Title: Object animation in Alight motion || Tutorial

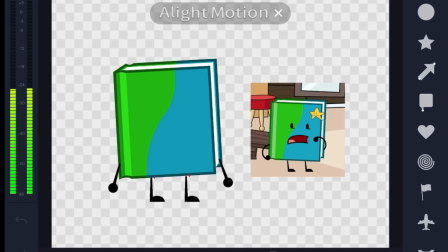Now we've got this so far, let's move on to the limbs. I usually just listen to the audio and do one arm at the time.
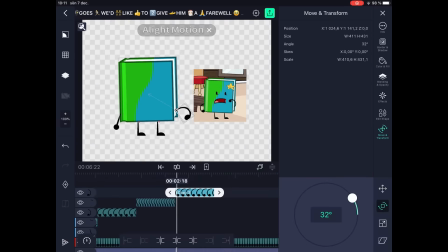Parent it to book asset, mark them with left and right to keep track of them easier, and pose them along with the body movements.
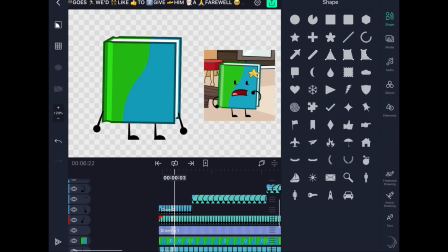To move the arm, go to Rotate and put the keyframes at the end.
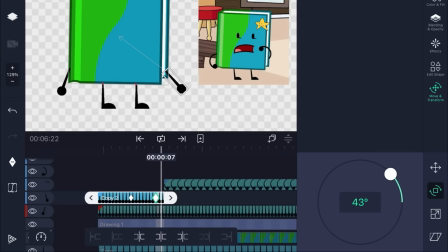Rotate the second keyframe to match the other arm's position halfway.
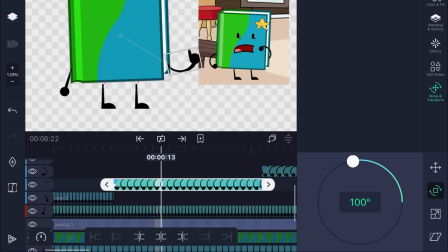On the other arm, add two keyframes and make the first one overshoot.
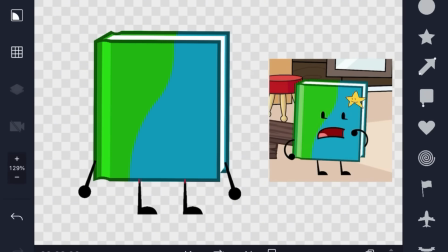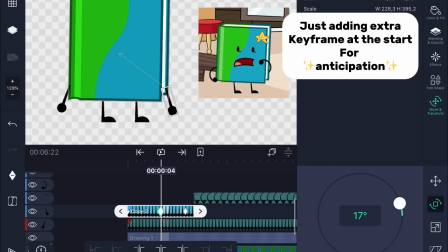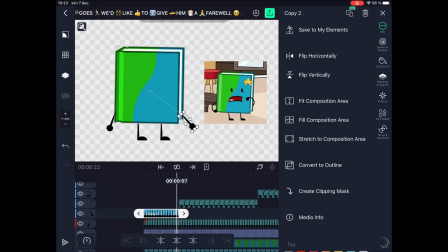If you want to make a smear frame for a smoother transition between arms,
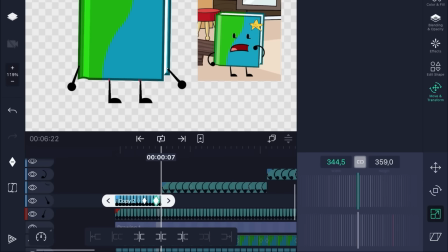go to Size and put two keyframes, one in the middle and one at the end of the content.
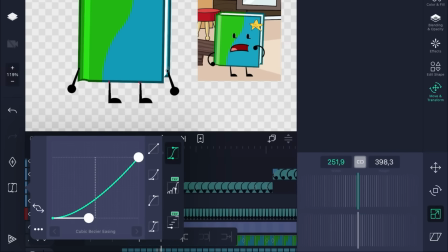Stretch the second keyframe and tween it with ease in.
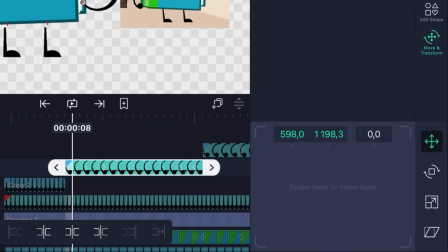For the second arm, put two keyframes next to each other and make the first one all stretched. Go to Rotate and put a keyframe next to the first one. Rotate the first one down slightly, so it's smoother transition.
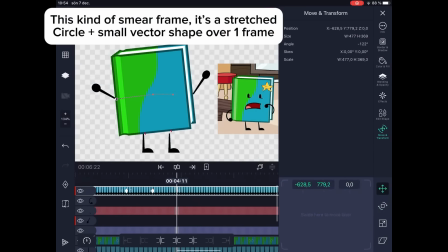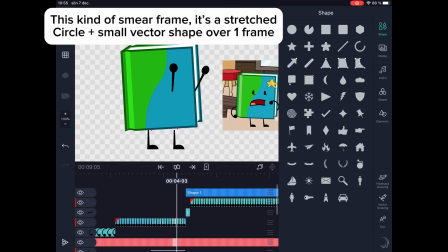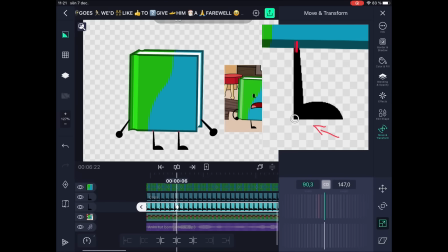For the legs, we put the pivot points at the heels. Go to Skew and move the first scale to match the body movements.
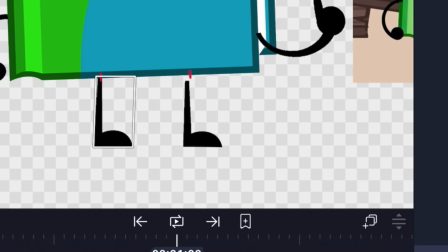You use the guides to get the limbs to stay attached to the same place.
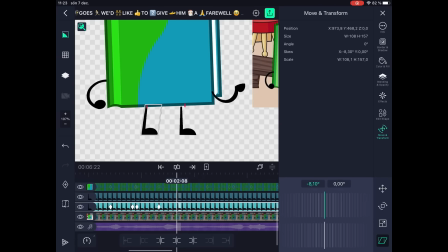You will need to squash and stretch the legs in scale too.
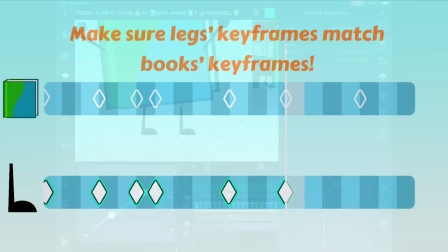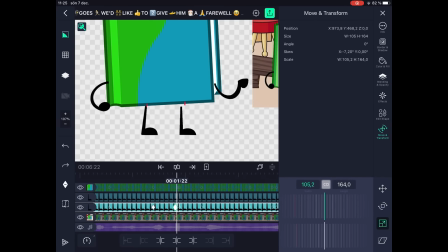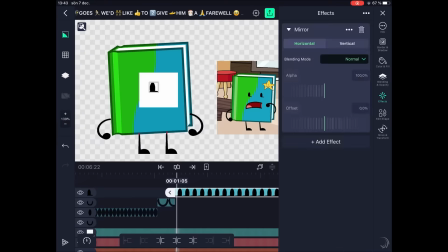Get the eyes you want and pose only one side of all the eyes and eyebrows.
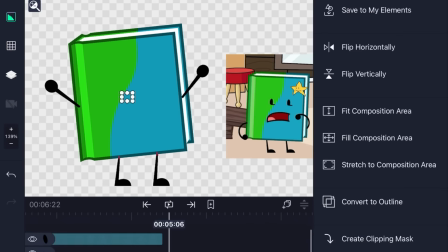I put a rectangle behind, just so I don't accidentally try to make it go along the body now, as we'll do that later.
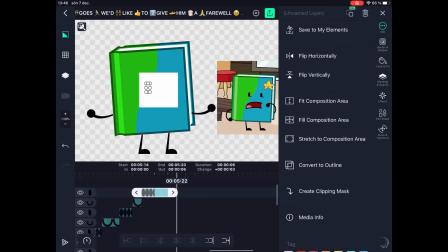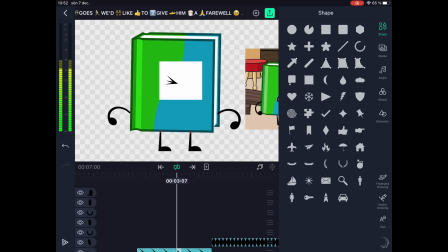Before Robbie goes, we'd like to give him a farewell, and maybe a quick flight on a dragon, and we could, do?
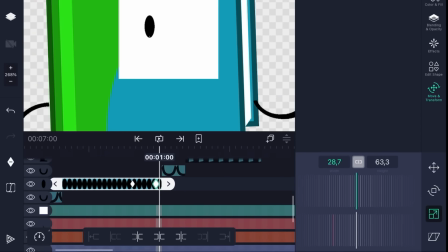When tweening a blink, go to Scale and put two keyframes at the end of the first open eye.
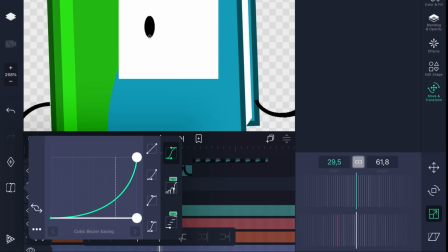Then squish down the second keyframe and make it ease in.
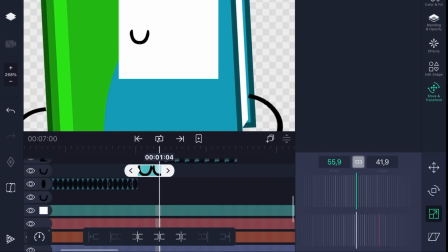For the closed eye, I do 3 keyframes and squish the one in the middle and put ease out then ease in.
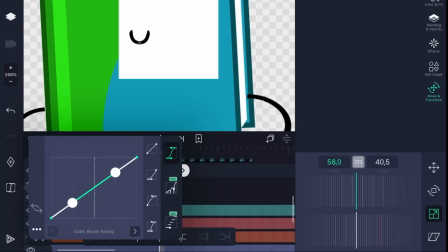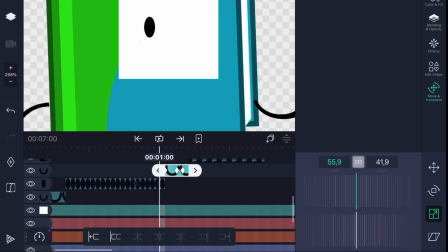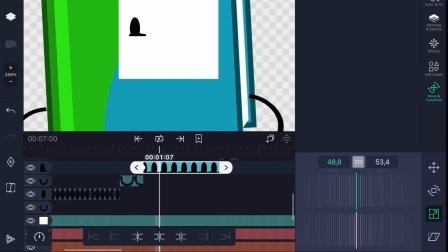For the second open eye, put two keyframes at the start and stretch the first keyframe, tween it with a sharp ease out.
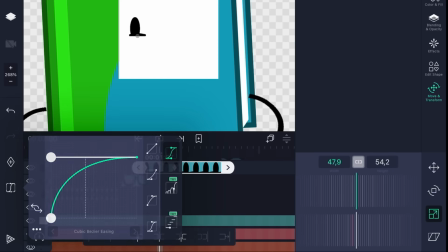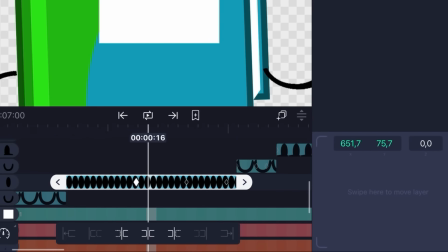There's this one small detail I like to do. I go to Move and put two keyframes next to each other and move the second one a bit.
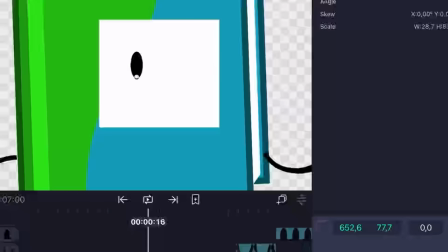It makes her look more alive.
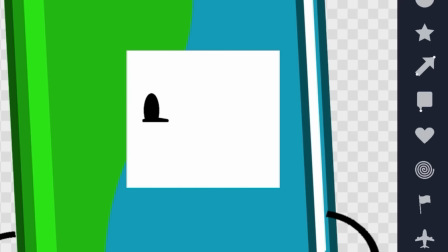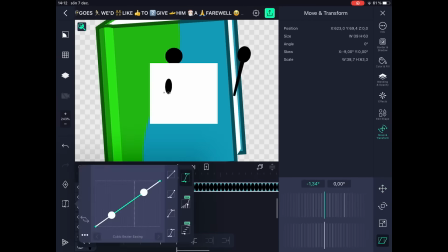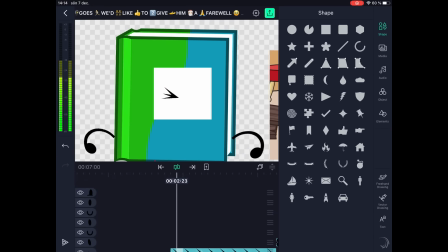Before Robbie goes, we'd like to give him a farewell, and maybe a quick flight on a dragon, and we could, do?
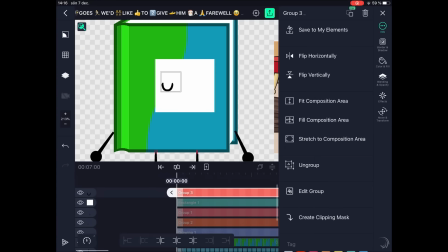Select all the eyes and group them, then duplicate it and drag it to the other side.
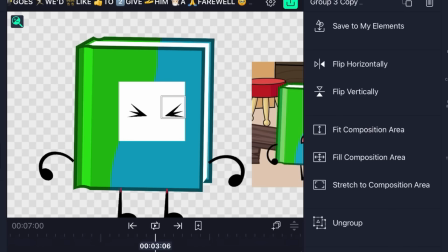This eye is asymmetrical, so you go click on Edit Group and flip the eye.
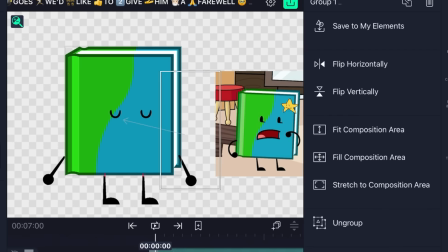You might need to adjust it a bit till it looks right.
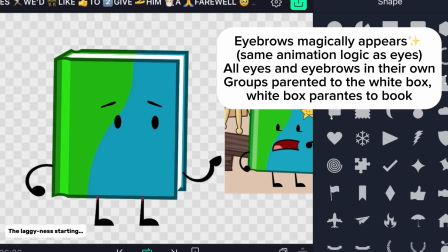Before Robbie goes, we'd like to give him a farewell, and maybe a quick flight on a dragon, and we could, do?